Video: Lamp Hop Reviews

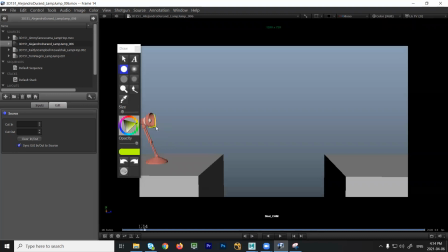And then we have this big change here. So what you could do is look at that line, and then you go here and then here and say, okay, is that the best place? It probably, maybe what would be better is to move this position a bit more here Okay. and then take this one and move that one over there and sort of push towards the extreme,
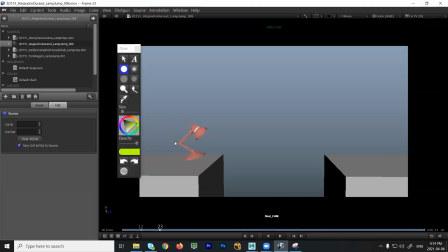right? So you kind of ease in. Okay. And then here, you gotta lock the base down.
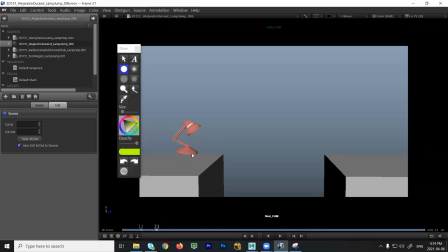I think you could probably copy this key and maybe move it a couple of frames earlier, because this feels like we're very evenly spaced there. Clomp, have it land quickly. That's good to have the head settle back up, overlap.
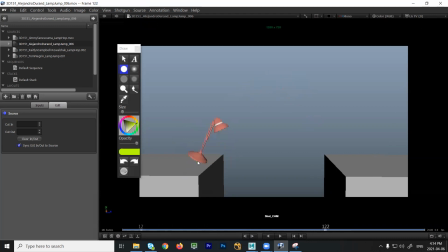That's good. Still feels a bit sticky there. Yeah, get rid of this one. Okay. Yeah. And what I would do is here you have like an ease in. So if you look at the positions you have, right, like this and this, what I would do is really favor this one a little bit closer.
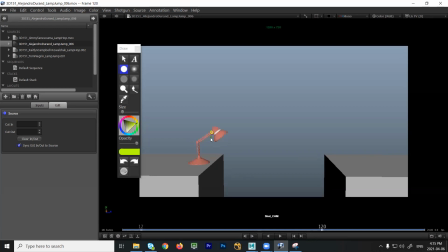So you have this and this right now. I would favor more here. So really ease out and then even move this one down a little bit so that you have this big change for this one. So it's kind of, you look at where you start and say, okay, well, I don't want to get that close to that one. So I'd put a point there and then keep cutting this down depending on how many frames you have.
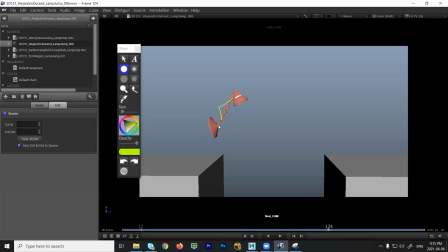Then get rid of anything that's close and then pop to a bigger gap up here after that straight stretch pose. Okay? Okay. And even here, then you can kill that one, maybe even this one, and then have that, again,
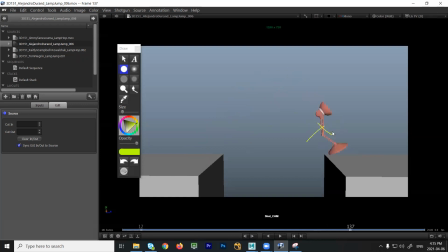you could keep the landing gear tucked in a little bit more and then go from here to here just to sort of push the spacing there a little.
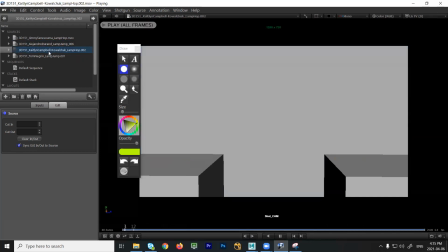Okay? Thank you. Yes. Caitlin. Okay. Yeah, this still feels a bit quick. Feels like you don't have a lot of time for this. It's 1, 2, 3, 4 frames, 1/6 of a second.
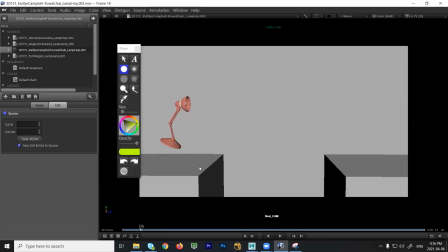So it's very rushed. So I would see if you could maybe take some more time for that jump to happen. And then right here, when this stops, right, this feels again like this is a different kind of spacing and timing, right?
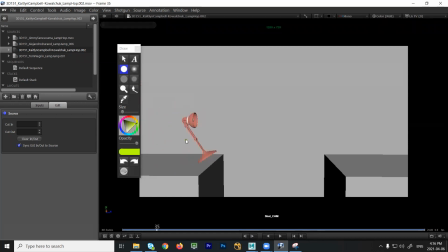So if you're trying to show that we're breaking to a stop, I'm almost wondering if you wanted to do that, that might be my main idea, is that you might have them kind of jump in and land a little bit here and then have them skid to a stop. So, right, so you could just have them sort of make sure you make it clear that you jump in and then hit and then land.
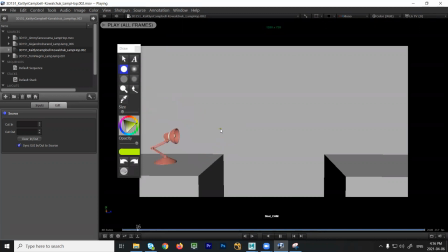Okay? That might read a little bit better. Same thing here. This is really quick. So I don't mind the arc. The path is okay. But I think right over here, it's very sharp and quick. So I think I would just try to get a few more frames in there. It was just very quick. It's very bird-like.
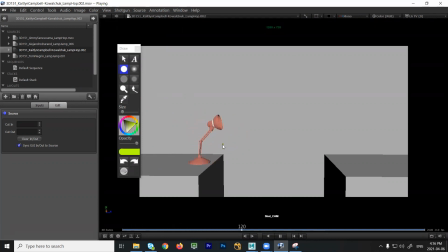That's good. All right, yeah, big jump's all right. Again, same note, you could kill a few frames here, so that's good.
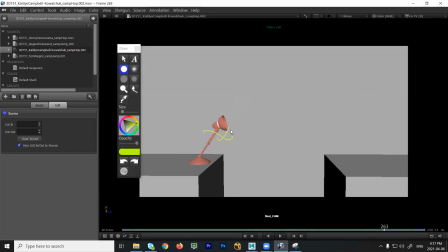Get rid of that one, or maybe what I would do is kill this one. Hang on to that one. This is the one you want. So get rid of that one, hang on to that one. And then this one, I would really try to push the spacing up a little bit more, maybe lift this up a little bit higher. Again, avoid anything that feels like a horizontal, right? Break that horizontal.
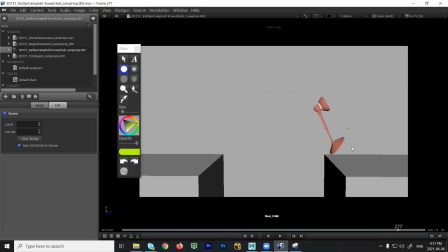Don't want it to feel like it's on a table. And the same thing here. This is a good landing. Kill this one and kill this one. Keep everything up, right, to the last possible moment, right? And as you fall, then you can tilt the head up, right, as it starts to straighten out and get closer.
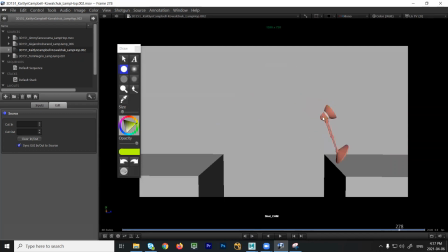So you get that feeling of drag, right? Even here, you could probably tilt the head up a little bit more. Okay. Between here and here, that's a big gap. So I think it's okay for the base. You might be able to get away with it, but I think you need one frame in between here, from here to here, at least one. Same thing here. This feels way too quick.